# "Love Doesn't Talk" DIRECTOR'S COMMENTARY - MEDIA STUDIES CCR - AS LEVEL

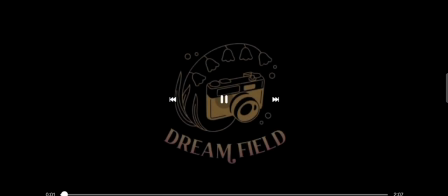Hello everyone! In today's video, I'll be breaking down my film opening convention and how my product represents certain social groups or issues.
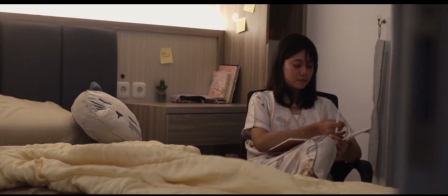Starting off, my film opening used the convention of coming of age, romance, and drama genre. In addition, I used the convention of high school life and amnesia themes.
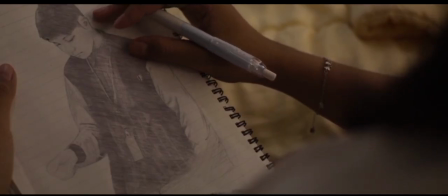Film convention in general are represented through the use of mise-en-scène and technical codes.
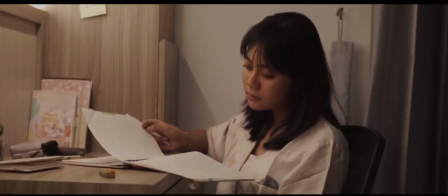First, I would like to talk about the mise-en-scène of each convention I use. The first convention of mise-en-scène I will break down will be the setting. For coming of age and high school life film convention, the setting usually happens in small towns and schools.
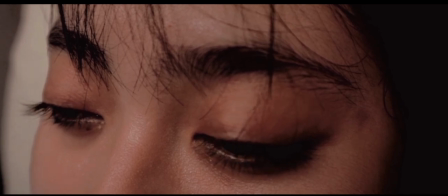It shows a familiar and relatable environment, therefore added a realistic development of the characters.
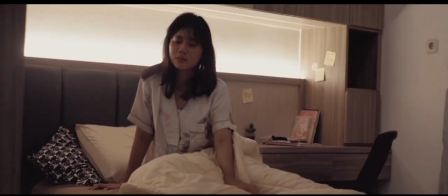Similarly, romance and drama films commonly use urban and normal everyday location as their setting, which can be seen throughout my film opening.
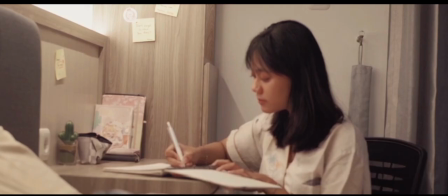Another commonly used location would be romantic or scenic place, as per the romance film convention.
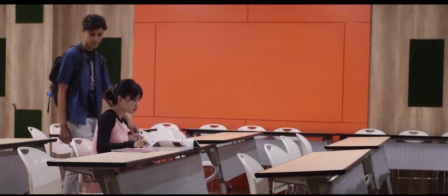In this case, my film opening leans more towards scenery, which is the scene at the paddy field.
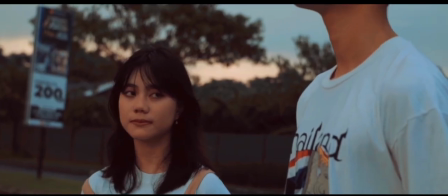And finally, for the amnesia film convention, one of the locations that is generally used would be personal space like bathroom.
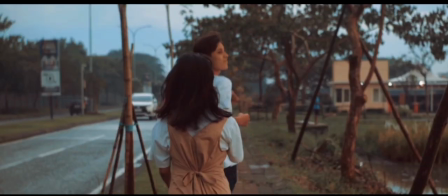The bedroom can help show how the character is searching for clues of their memories,
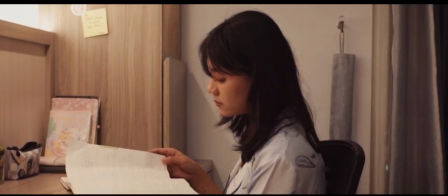which I follow through in the scene where I show the female writing and reading her diary.
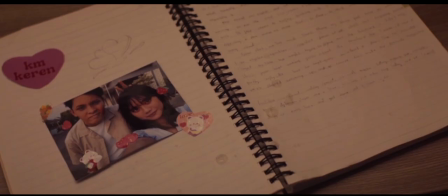The second convention of mise-en-scène I will talk about is the usage of prop.
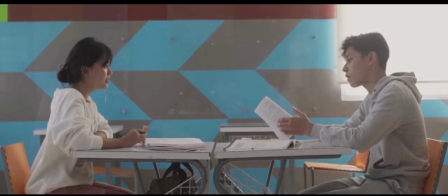In my film opening, I mainly use everyday items such as books, diary, notes, and friends.
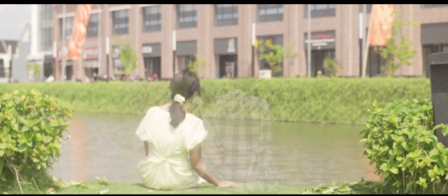This follows the convention of coming of age, drama, high school life,
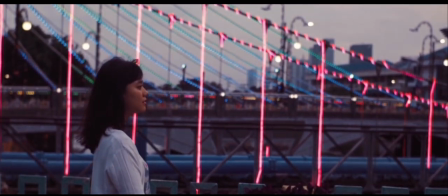and amnesia film convention, which all use personal items as their conventional props.
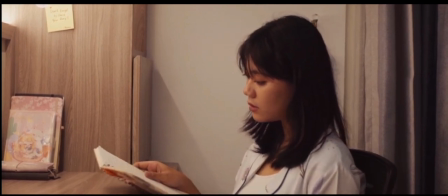The props are used to symbolize the character's journey and struggle, which adds to the realism of the film.
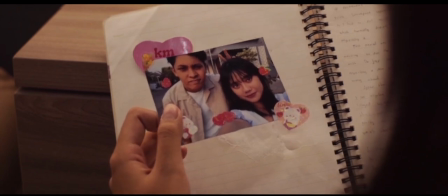Next, I will talk about the costume design.
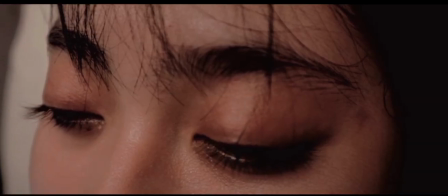For the costume design, a consistent usage of casual, bright, warm pastel outfits can be seen in my film opening.
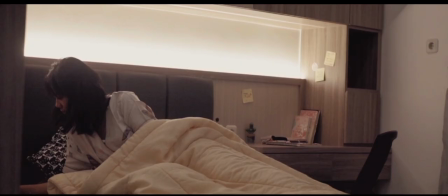This shows how I follow the coming-of-age film convention, where they commonly use bright, youthful outfits as a costume design.
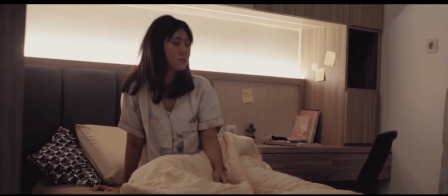To add to that, romance, drama,
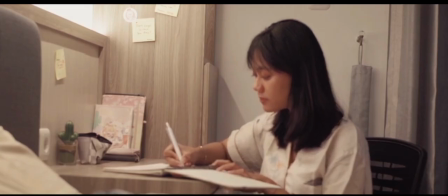and high school life all have pretty similar convention where it consists of casual clothing that represents the character profession or personality.
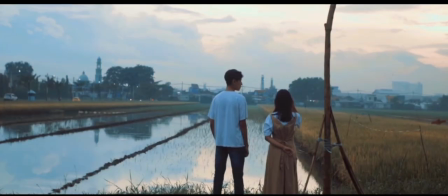Moving on, the next mise-en-scène that I'll be talking about is the usage of lighting and colors.
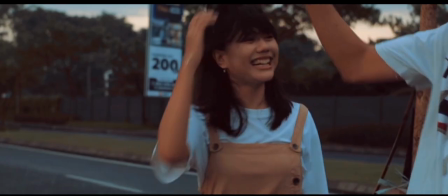Talking about lighting, there are two kinds of lighting which are high key and low key. High key leaning more towards brightness and low key more towards dark.
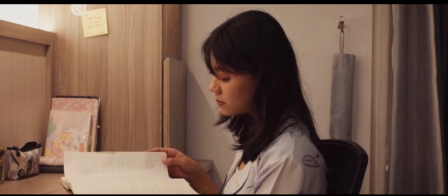For the usage of high key, coming of age drama and high school life typically use natural and soft lighting in film.
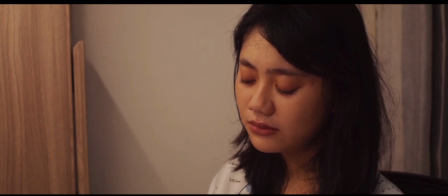Natural and soft lighting is used to show a realistic picture of the scene.
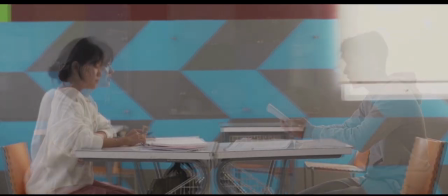It also helps showcase the gentleness and warmness of the scene, which can add depth to the emotion that is being conveyed.
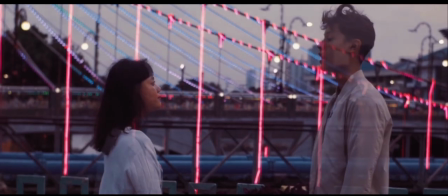For romance convention, it uses soft, warm, romantic lighting to create a dreamy and intimate atmosphere.
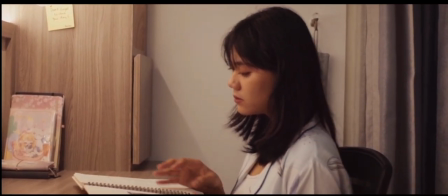I also use this kind of lighting for the bedroom scene, as I want to create a sense of closeness through the lighting.
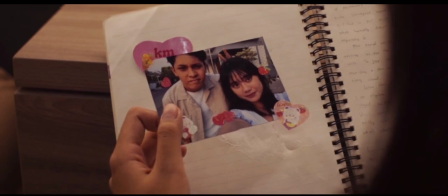On the other hand, both drama and amnesia convention uses contrasting lighting such as low-key lighting to create a gloomy and almost melancholy vibe.
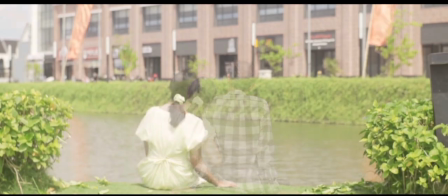Along with the usage of soft warm lighting, I added a little bit of contrast that represents the usage of drama and amnesia convention.
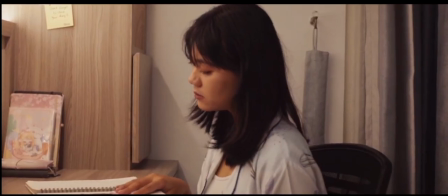The scene that takes place in the bedroom used low-key lighting as I wanted to give a melancholy vibe to the scene.
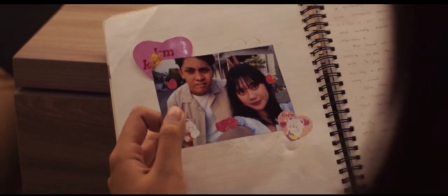This is important because the bedroom scene consists of the main character reading her diary, which helped convey her emotion as she reads through it.
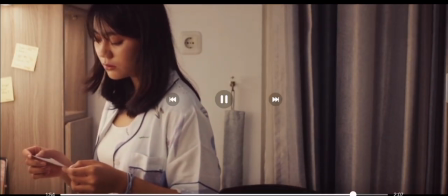Another scene that uses low-key lighting would be the bridge scene,
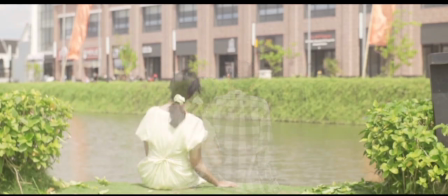where the male lead confessed for the last time before the accident where he died.
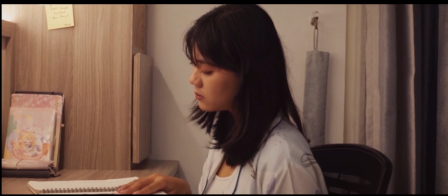Continuing with color convention, most of the film convention I use follow very similar usage of color.
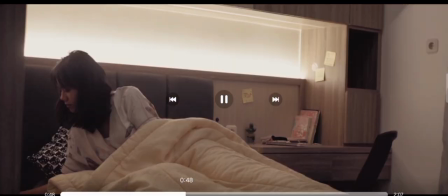Coming of age, romance, and high school and amnesia film convention divide their color symbolism into two.
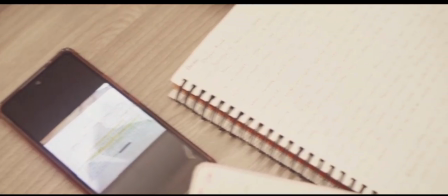The usage of warm colors such as red, orange, and yellow is used to symbolize warmth,
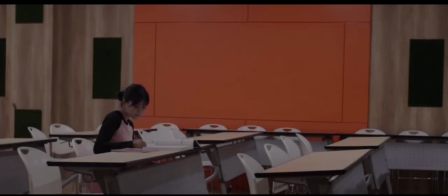romance, and hope, which accompany the character throughout their journey.